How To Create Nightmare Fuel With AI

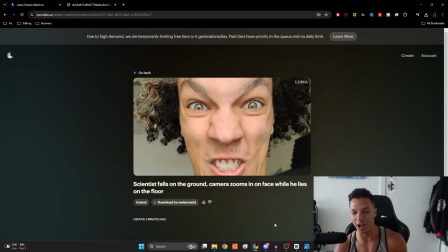266s
Oh, bro. Like what? That is brilliantly terrible. I actually really love that. Oh my goodness, brother. Bro.
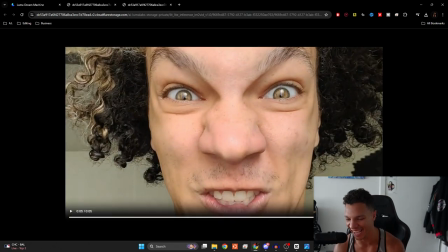Okay, so make sure you download that after you're done.
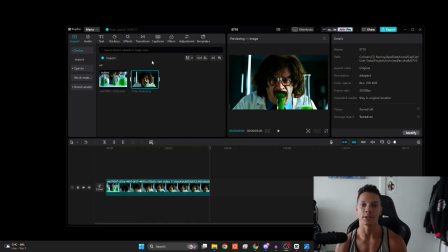296s
Oh my gosh. I love AI so much. I'm a man, I promise. I'm not a little boy. Okay, so now that we have that, let's load that monstrosity
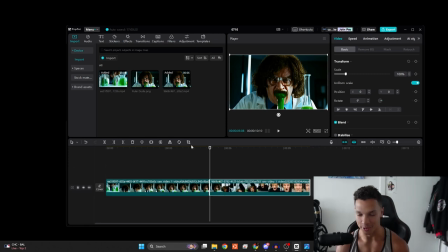312s
into the CapCut or whatever video editing program you are using.
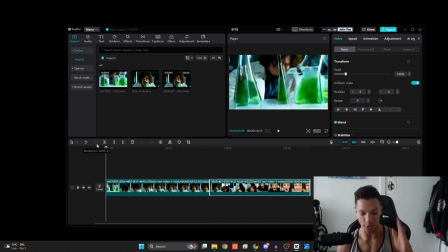318s
So now we can replay it. So now he's like,
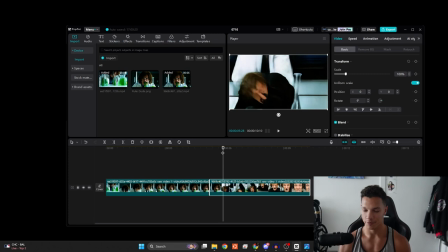325s
it's just like the transition there does not work. So I feel like I need to stitch this together.
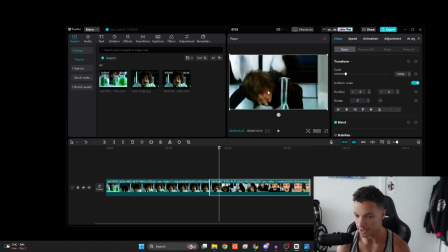332s
So use this as the starting frame, use this as the ending frame. So I'm going to do that.
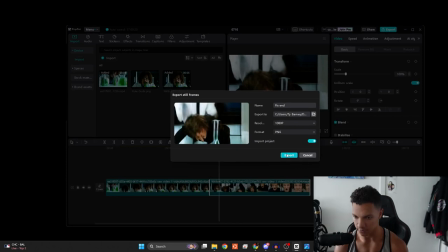338s
I'm going to export these. Do fix end for this one because this is the ending frame.
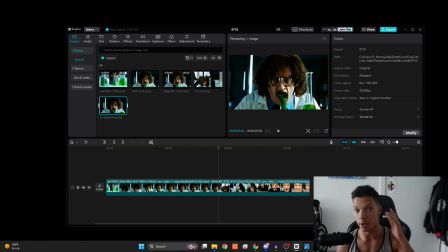342s
So I'm just going to skip all these generations because I don't want to be responsible for you not being able to sleep tonight and possibly the rest of your life.
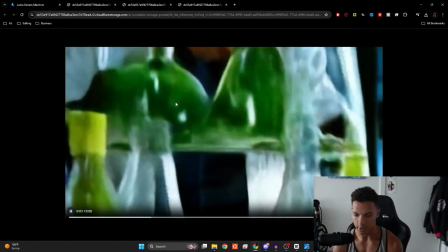349s
Plus, this has already taken too long. All right, so I have this. It kind of works.
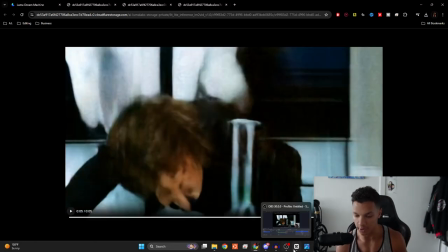354s
It gives more context to what is actually going on in the video. Not perfect by any means, but it'll work for this purpose.
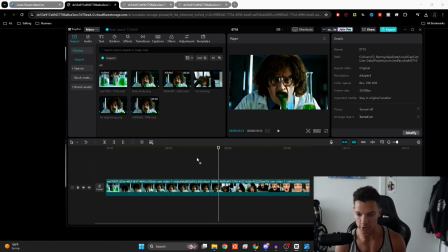361s
So I'm just going to cut right there, import the video that I just did, and then just throw that in right in betwixt them.
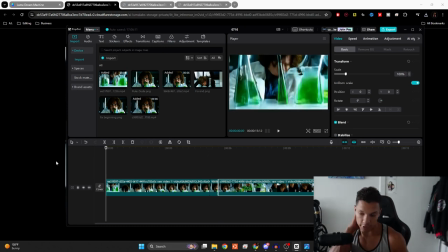368s
Just like that. So then as I play it, hopefully this looks a little less terrible.
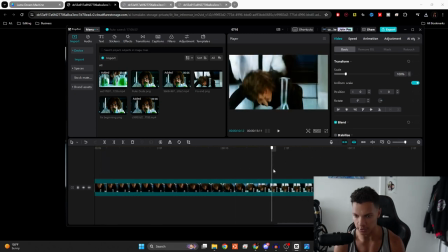374s
And just make sure that it's a seamless transition. So right here, there are a few frames where it just pauses. You want to make sure that you only have one of these frames. So you can see there's a little bit of motion there, but as we go, there's just one frame. So let's trim this up to there. Make sure that's a seamless transition.
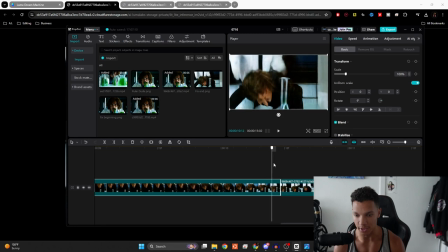391s
It still pauses a little bit, so I might actually delete this frame as well, or two frames. So just like that, just so it's smooth. I bet it's smooth. So,
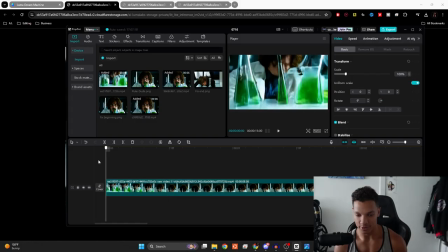405s
so then when we play it back, then
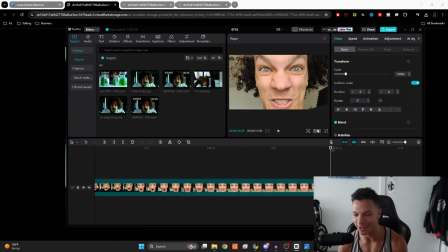410s
it's so stupid and I love it. It's just dumb and it's great.
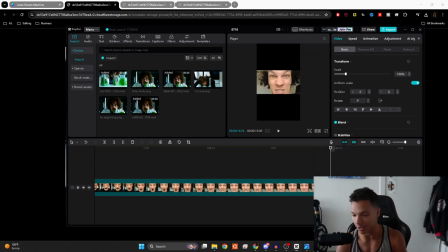414s
People are gonna lose their minds. So then we're just gonna change the aspect ratio to 9:16 so those poor souls can see this on their smartphones. And oh my goodness. Just like that.
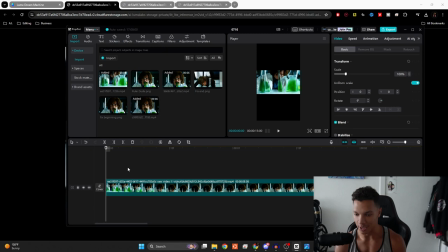429s
And so now we're just going to add some sound design to make this just come to life.
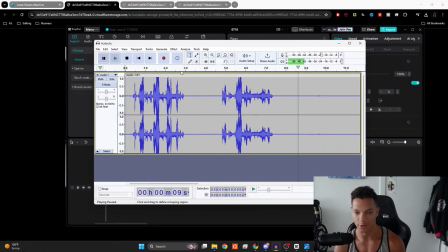437s
So I've already recorded some sounds in Audacity. It's a recording software. It's 100% free. I will leave the link in the description as well so you can use this tool. But you just record whatever you want.
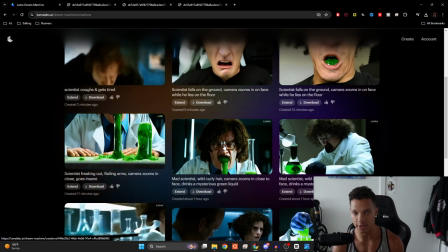448s
I just recorded these sounds on my microphone. I basically looked at the animation and then just made whatever sound came to mind.
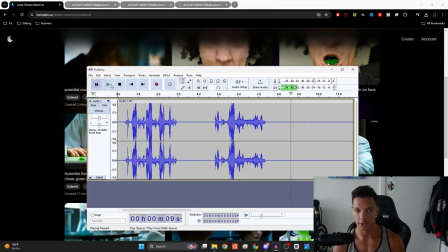455s
And unfortunately, this is what it sounds like.
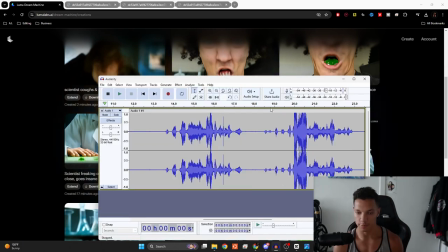464s
So I just took like a minute, recorded as many sounds as possible that were just completely atrocious and from the core. So now we just export these sounds, export it as an MP3 or WAV, it doesn't really matter. MP3 is a little bit less quality, so it'll take up less space on your computer, which I'm going to do because it doesn't really matter.
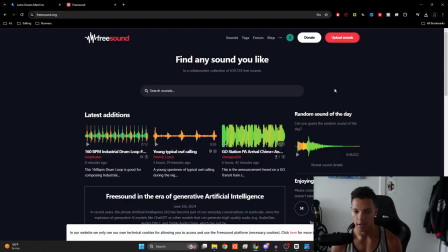482s
It's a borderline shitpost. Blurg. And then lastly, I recommend going to freesound.org. It's a free site where people just upload a bunch of different sounds. Perfect for sound design. So just figure out what comes to your mind when you watch your video over and over. Look up the sound and then just go with that.